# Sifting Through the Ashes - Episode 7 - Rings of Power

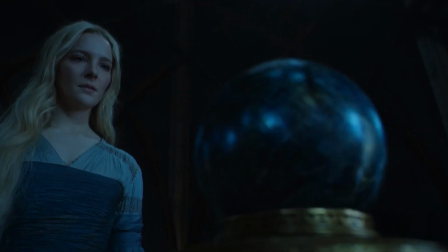(3:44)
It removes all sense of stakes and peril,
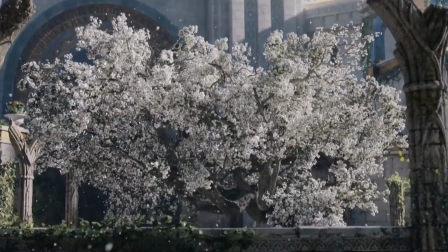(3:47)
which is the essential threat of any conflict because there is no peril or stakes there is nothing
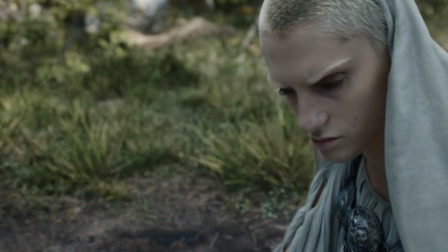(3:54)
in the world now that might be considered a threat we don't have any
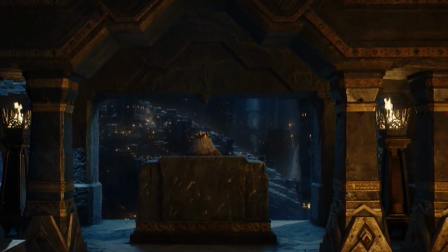(3:59)
character development and now no sense of peril in the world the show becomes moving
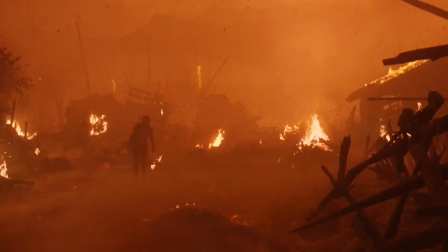(4:05)
pictures with sounds nothing the audience has any investment in because what are they going to invest in?
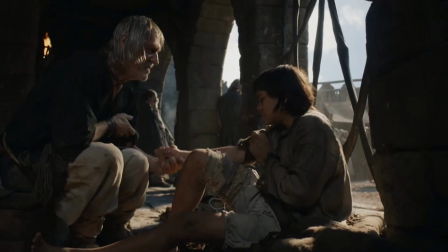(4:12)
good examples are Isildur and Muriel who both survived the blast only then for
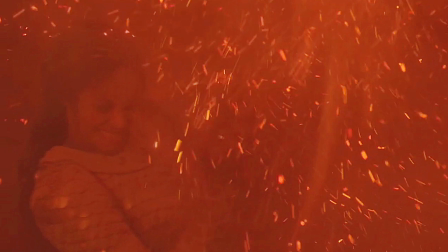(4:18)
Muriel to be blinded by a couple of hot ashes and Isidore crushed inside a collapsed burning building.
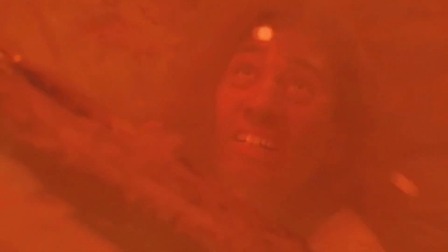(4:24)
Do we think Isidore is dead? Of course we don't.
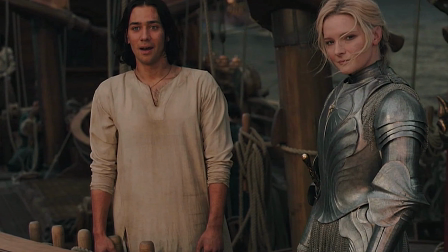(4:27)
We care for Isidore because the show was placed in front and centre for the last three episodes but
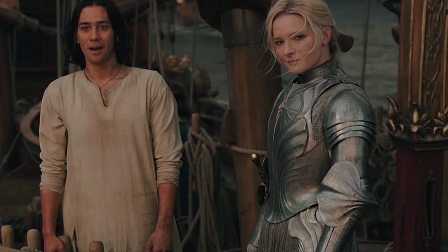(4:34)
the story world has removed any reliable ability the audience has to measure the stakes or peril.
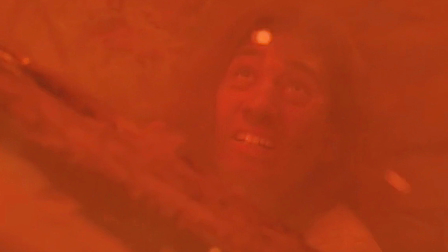(4:39)
Who knows if a collapsing building is going to kill someone so we stop caring beyond partial interest.
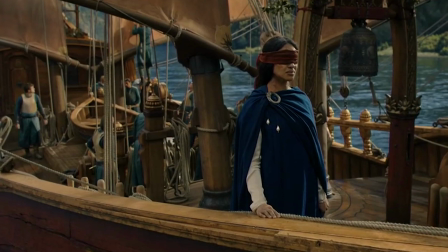(4:45)
Do we think Muriel will be blind any longer than the showrunners need her to be blind?
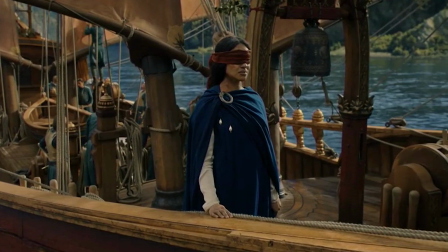(4:50)
For whatever purpose they made her blind? No.
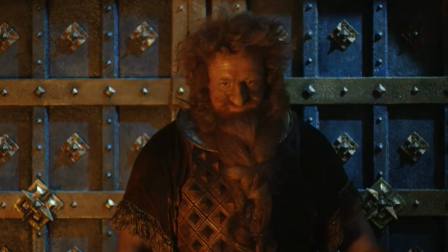(4:54)
We know risk in the story is not determined by the weld or a sharp sword or lava.
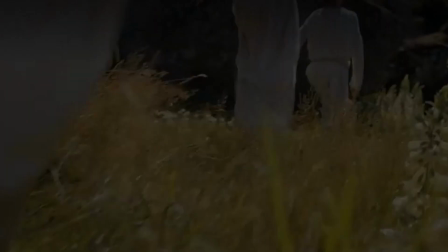(5:01)
It is defined by what the writers want to happen.
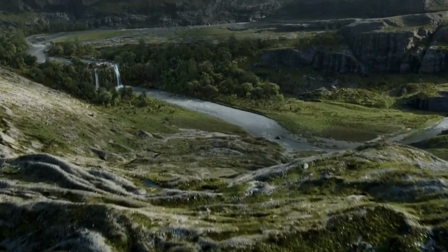(5:04)
And this is not something the show can even undo in the last episode, even if they land that episode like they haven't any other.
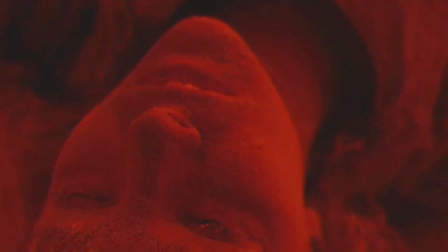(5:14)
so the superheated cloud of lava and gases has raced through the land destroying all in its path
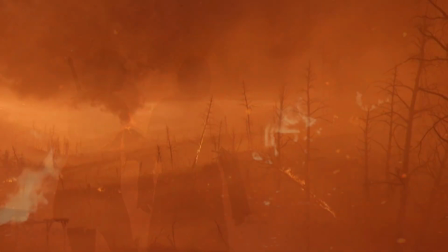(5:21)
apart from the flesh and bone in this village. Galadriel picks herself off the ground and walks off with Theo.
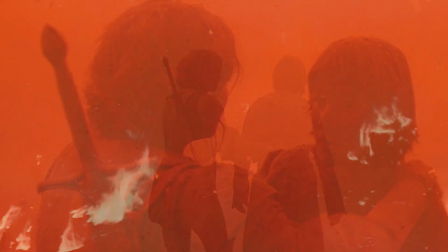(5:28)
Why? Because the writers needed a sleight of hand to distract the audience from the reality of what they just did.
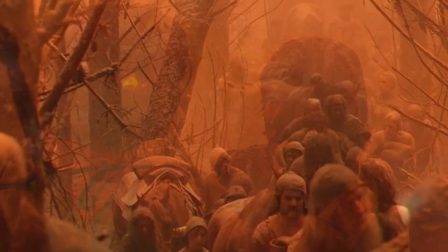(5:37)
If they didn't have Galadriel head out of town they'd have to show all these people
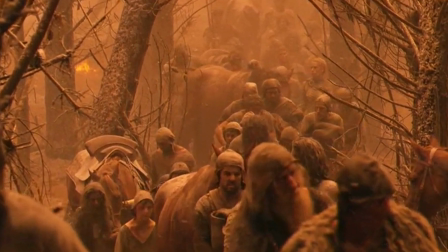(5:42)
picking themselves out of ground zero and it's still laughable when we see this procession
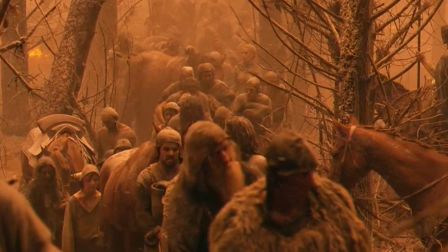(5:47)
of barely scorched eyebrows later barely any scorched holes in
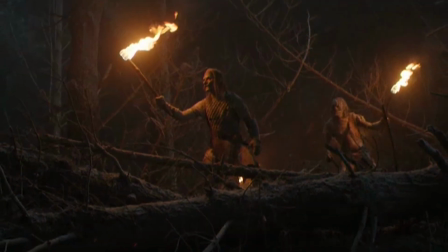(5:52)
any fabric beyond distraction what is the story purpose of Galadriel and Theo circling
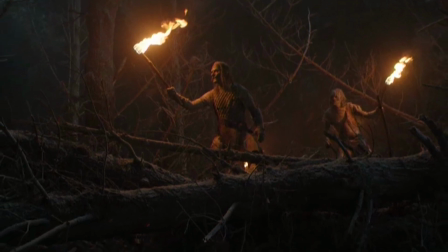(5:57)
around the village we get some exposition the writers needed to get off their chests about Galadriel's husband
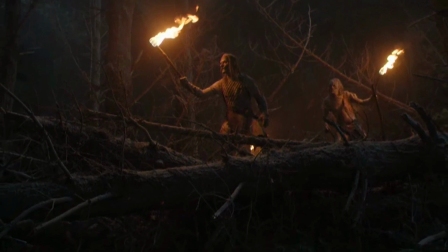(6:03)
plucked out of thin air to serve some end that is not part of this story Because it was dropped here,
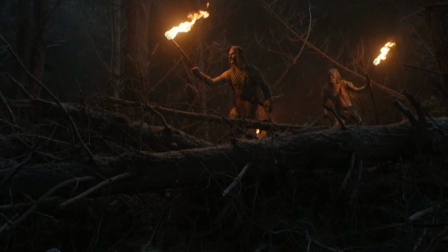(6:10)
I'm sure we'll find out in the next episode. The writers then managed to checklist another homage to the original trilogy,
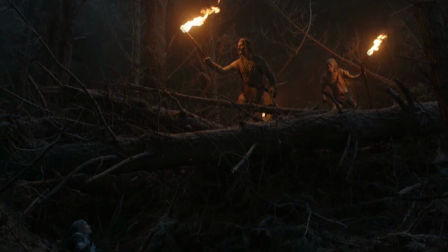(6:17)
which at this stage feels like overreaching, almost insulting, in fact, to the original trilogy.
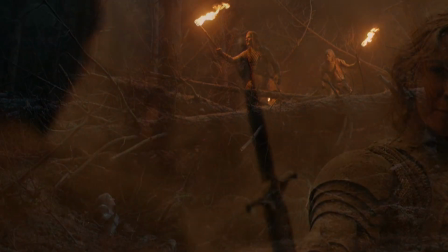(6:23)
The writers will have some purpose giving Galadriel's sword to Theo, but we've got no clue.
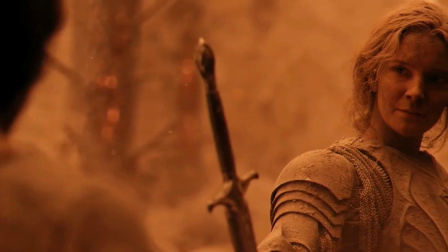(6:29)
No narrative is bound to Theo and the sword. We could guess Galadriel's sword makes up for the emotional loss of Theo, losing the ancient sword artefact.
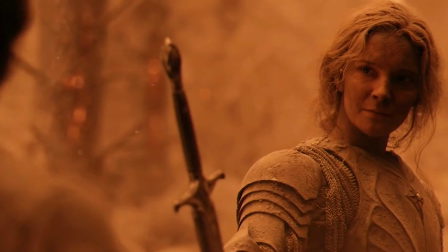(6:38)
We can guess that. There is no story wrapped around any of this at all.
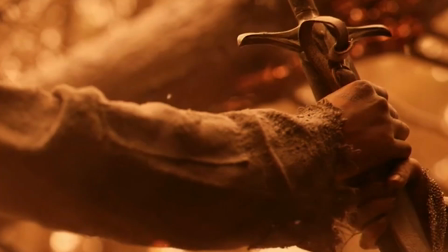(6:42)
No purpose, no sense of Galadriel's or Theo's characters getting anything from their interaction.
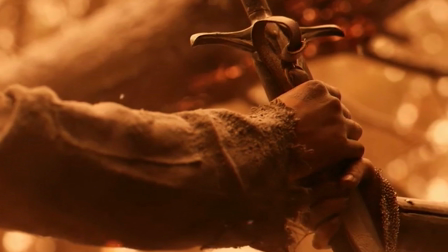(6:48)
It only accomplishes the sleight of hand that distracts the audience from the vast quantity of people that survived the lava blast.
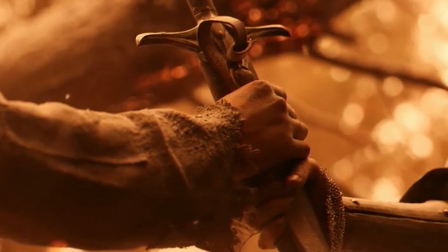(6:57)
It gives us the unconnected husband exposition, the homage and the sword, and then Galadriel and Theo trot into the base camp.
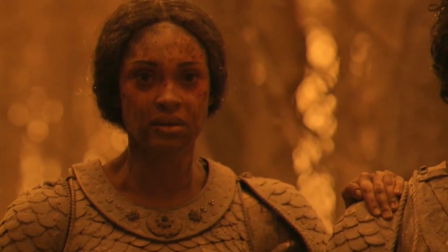(7:05)
Why is Muriel blind? No clue. Why is Isildur missing? Well that seems to be just so we can have Elendil hate Galadriel now.
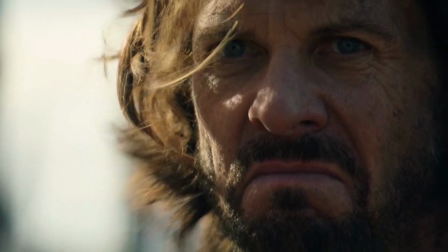(7:13)
Of course, for some reason. The penultimate episode and we have more questions.
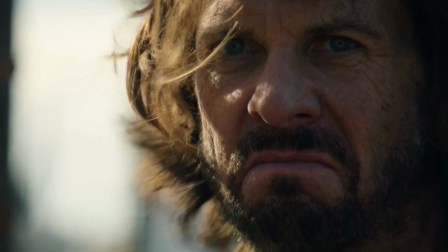(7:17)
It's the writers hoping something ends up sticking enough to draw us into season two, but we don't care anymore beyond passing interest.